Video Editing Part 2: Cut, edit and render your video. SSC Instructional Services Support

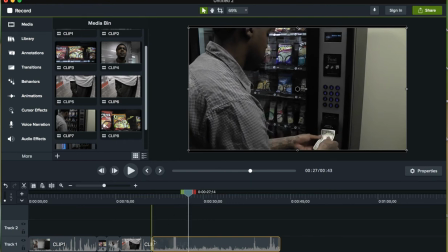4:11 So we have to get the timing right so it feels like it was all shot at the same time.
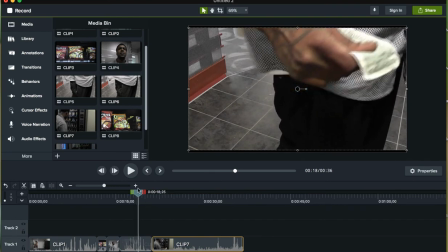4:17 If I slide this over, now we can look and see how does that line up. Here comes the money into the machine.
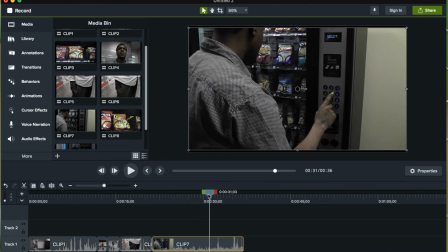4:26 Yeah, and that's good. So I'm gonna go ahead and cut there at the end of his selection.
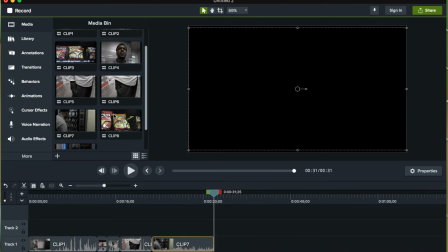4:35 And then the next clip is going to be
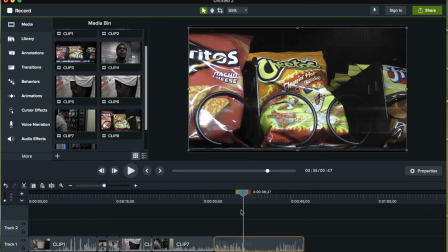4:40 the Cheetos coming up. So I'm gonna start right where the action happens and I can go ahead and cut. Delete,
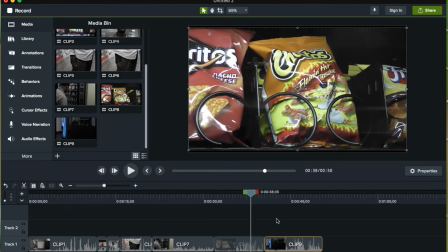4:51 and I'll bring this back over, and the final clip is when he picks up the Cheetos.
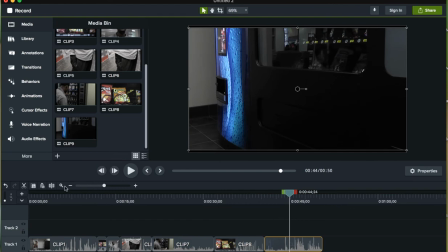5:01 So I'm going to start the clip right where he comes into frame. And I'm just going to go ahead and cut and delete and put this together.
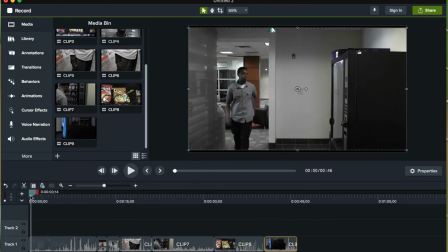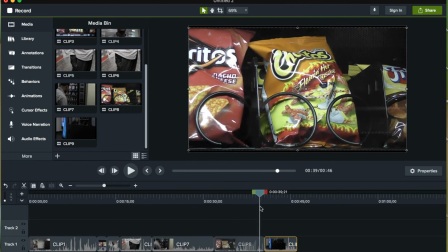5:16 And I'm looking at the preview and everything looks pretty good.
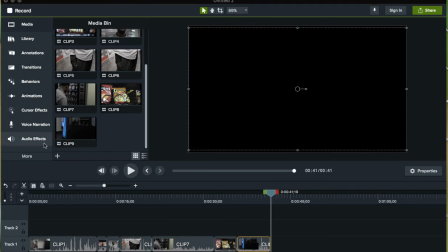5:21 So the last thing I'm going to do is I'm going to come in here and I'm going to create a little title card for my commercial. So on the left side on this menu, you'll see all these different effects. On Camtasia, it has annotations.
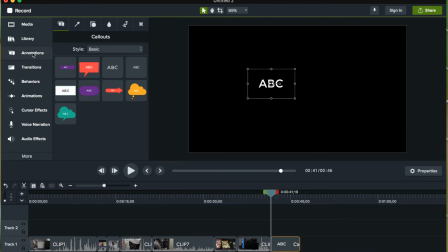5:34 You should find a title card, depending on whichever program you're using, there should be a place where you can create a title card. You could also do this in Photoshop or another platform and then bring it over here and then type it in. So I'm going to go ahead and type in Flaming Hot Cheetos.
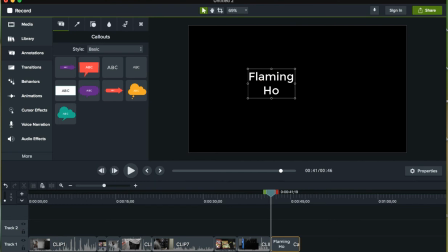5:54 Then I'm going to put like a little burns your mouth but makes you smile.
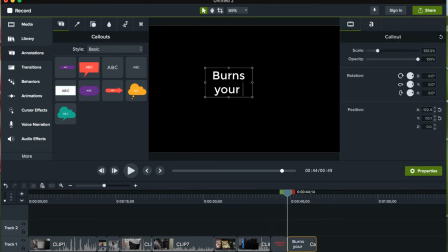5:59 And so I create that first title card, and you can see down in the bottom here where I'm creating the second one. And then I'm just going to make some adjustments to the color, so I'm happy with that. And I feel like it should be orange because everything turns orange when you eat Cheetos.
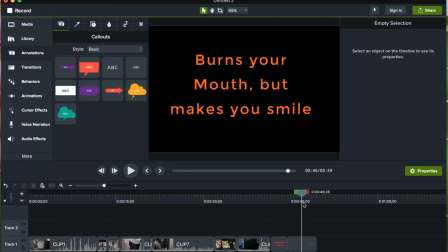6:15 And once that is all good and ready to go, I'm going to go ahead and add a transition. So this is what we have not done. We have put all these clips in order, but we haven't created transitions.
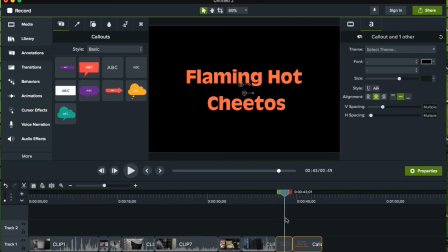6:28 There are different types of transitions.
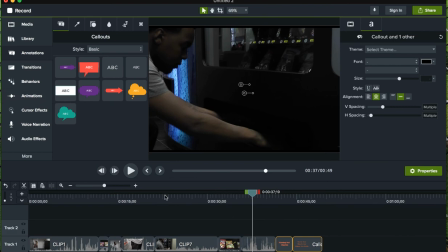6:31 The two that I recommend you use the most are either going to be a fade to black or a cross dissolve.
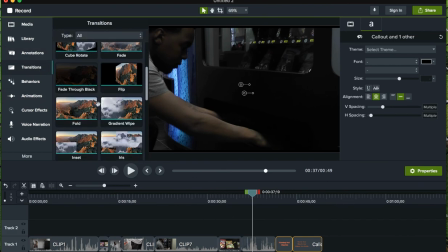6:38 Here we have,
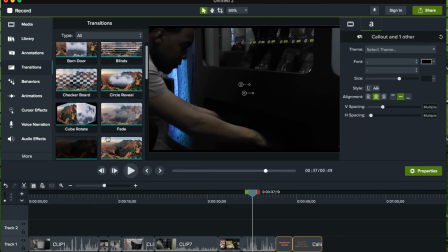6:40 there's all kinds of, there's swirls and cubes and checkerboards, and some of these will really feel like a used car commercial.
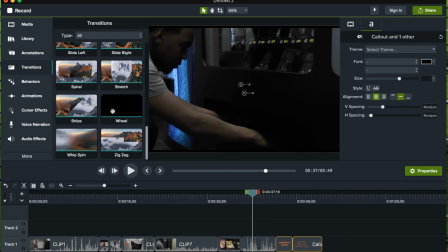6:48 So I stick with just the basics, and I'm just gonna use the fade, which would fade to black and then fade through black.
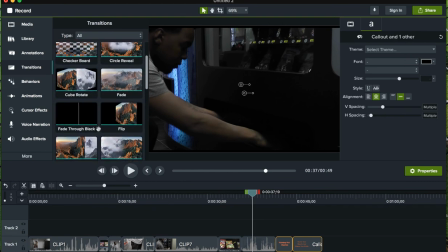6:56 And here you can see what that does, is it goes to black and then brings it up. And then there's also a cross dissolve, which would, if I delete that and I go back here and I go fade, it's basically just going to dissolve into the next frame. So those are the two that I would probably use the most.
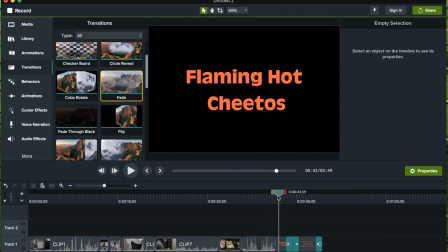7:15 And once I'm done with that, I'm going to go ahead and render this.
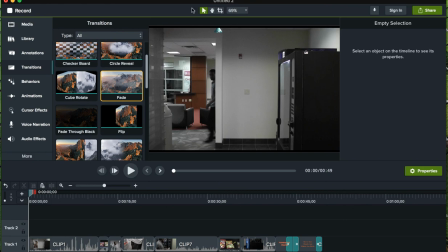7:19 So you're going to go to File and Export, and you're going to export this as an MP4.
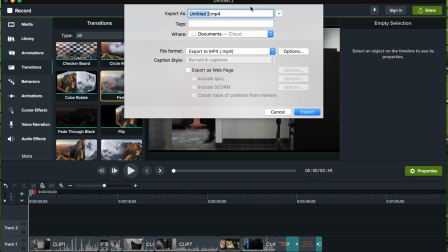7:26 You can directly share, if you see the share in the top right, you can share directly to YouTube. But I'm going to go ahead and just put it onto my desktop. This will take a couple seconds, but then your file will all be processed and be together and ready to share.